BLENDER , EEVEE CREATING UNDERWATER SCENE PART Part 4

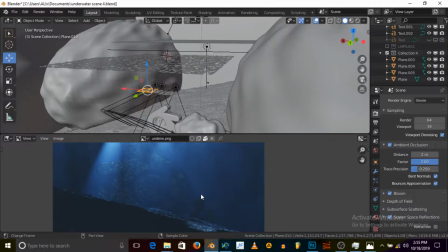(20:39)
So I made certain changes to the scene and I rendered it, and I rendered it in black and white, so that I can mix that with the final image and get the results I want. Because I noted that was the way to get the tiny particles and the floating particles.
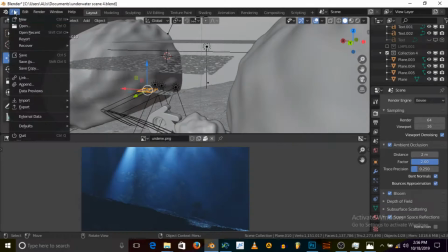(20:56)
So that's the way I did it. So let me go ahead and open that blend file for you to see.
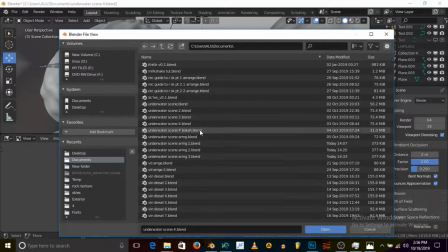(21:02)
Alright, so it's around,
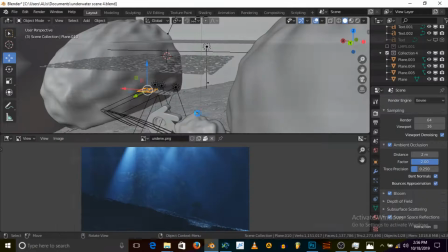(21:13)
alright, so underwater scene bouquet. Alright, so
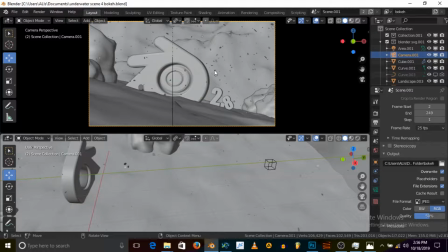(21:19)
you can see we still have our particles, which we did in the previous tutorial, but I
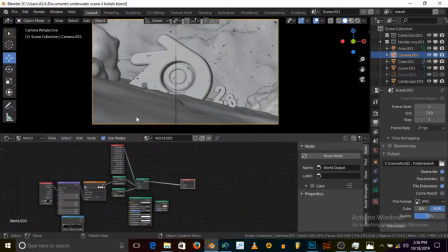(21:31)
deleted all the shaders I've made for the materials and made everything black. So you can see when I go back to object mode, select the floor, so you can see it's black.
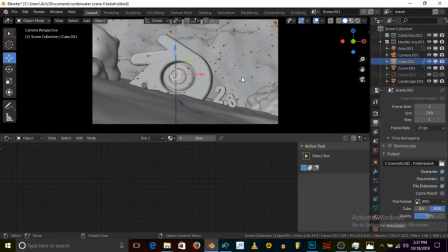(21:49)
You can see this one, everything is black apart from excluding the particles. So everything is all the models here is black excluding the particles. So then I later on made these particles white.
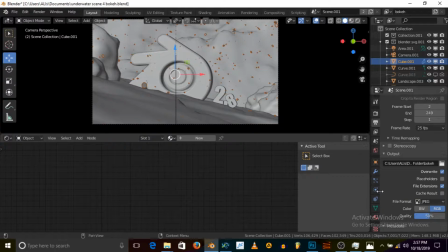(22:07)
So let me try first. Let me so we are still in EEVEE, but let me, alright, so let's maintain EEVEE.
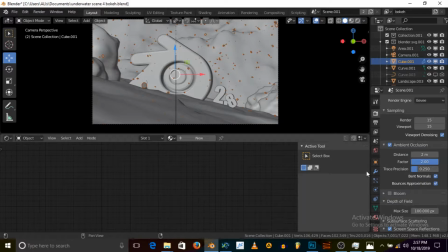(22:21)
It's likely it's going to crash, but let's see what will happen. So EEVEE, let me select the camera and turn off, because it's going to render as how it is, but I used depth of field to get extra bouquet.
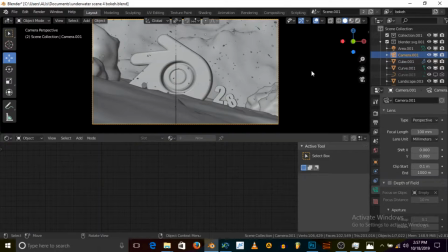(22:39)
So let me first disable it and render it for you guys. Alright, so this is what we are getting.
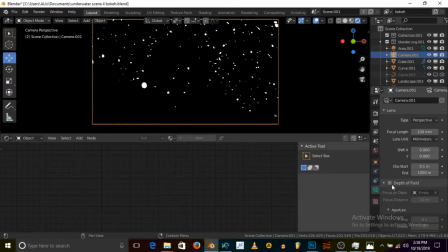(22:48)
Very simple, but immediately I add this effect, you can see what we are getting here.
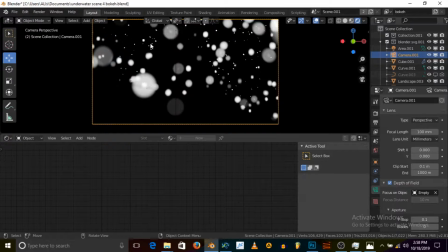(22:54)
So we are getting the bouquet very easily, and we are still able to see some small particles in the scene. So if you really take a look at underwater scene, you can see the closer ones are something like this, very blurry,
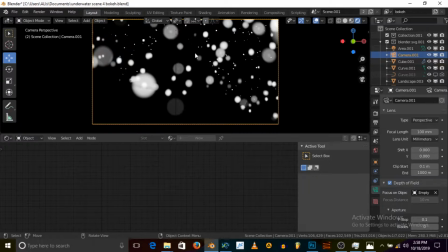(23:11)
but those which is far away from the camera is still visible. You can still see the shape. So that was my aim. So thankfully I was able to get that. And the trick or the way which helped me to get this result was
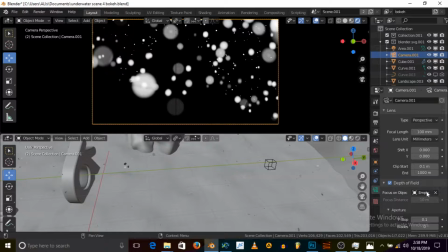(23:28)
changing the focus object to empty and then moving the empty. So this is the focus object, so you can see it's far away, but let me move it closer to the camera.
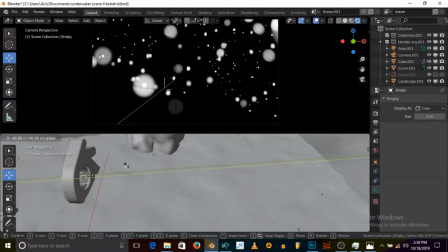(23:40)
You can see some of them are disappearing. So the more closer it is to the camera, the less particles you see. Alright, so let me
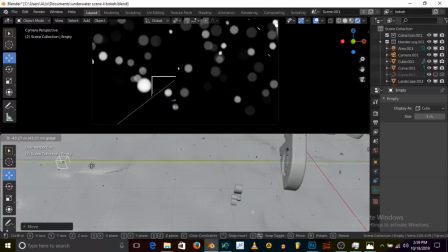(23:59)
so another way, more closer, so you can see all the particles which are far away are now getting blurry, and that wasn't what I was looking for. So if this is something you want, you can go for something like this, but
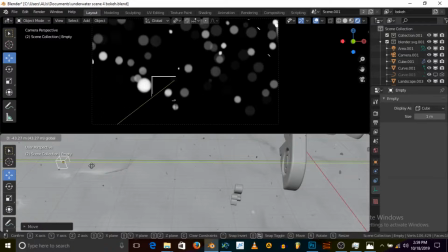(24:16)
this wasn't realistic enough for me, so I went for this kind of look.
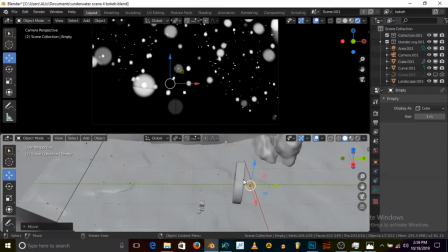(24:22)
Alright, so I maintain this, I use the same scene because the particles, it will sell the effect that the particles are really part of the scene.
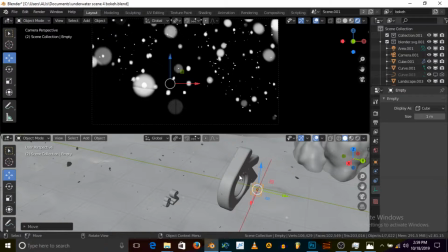(24:37)
So if a particle is moving behind this logo, the Blender logo, is going to disappear, which will really show that the particles are actually part of the scene.